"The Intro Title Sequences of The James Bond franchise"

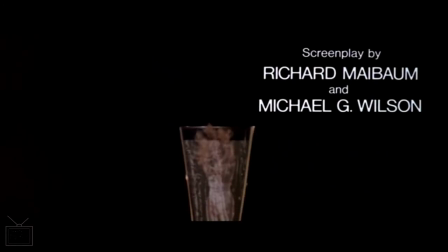I think, which is a shame, because this theme song I think is, for me, controversially, is possibly actually the best Bond theme song.
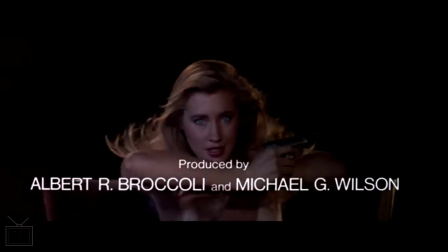So it's a bit of a shame that it's served by an intro sequence visually that isn't very interesting.
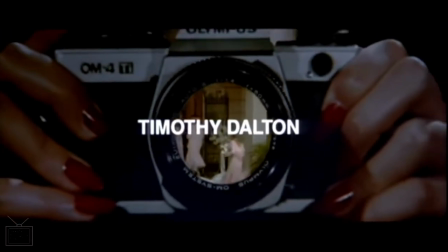Then we have License to Kilt, which is what I hear in this song still to this day every time.
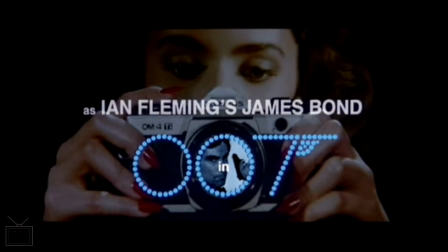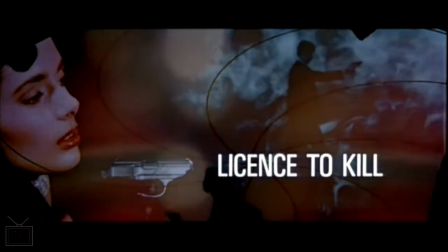The use of the sort of casino images, liven things up a bit, make it a bit more interesting.
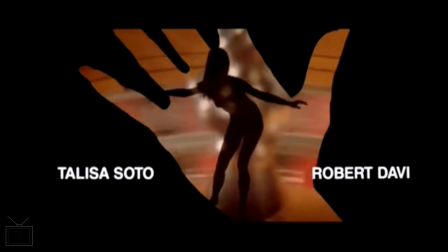Do kind of tie it a little stronger into, at least a part of the film.
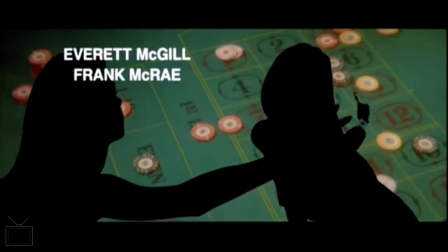But again, it's another one where there's so much more that could have been done to sort of connect it into a film that's going to follow on.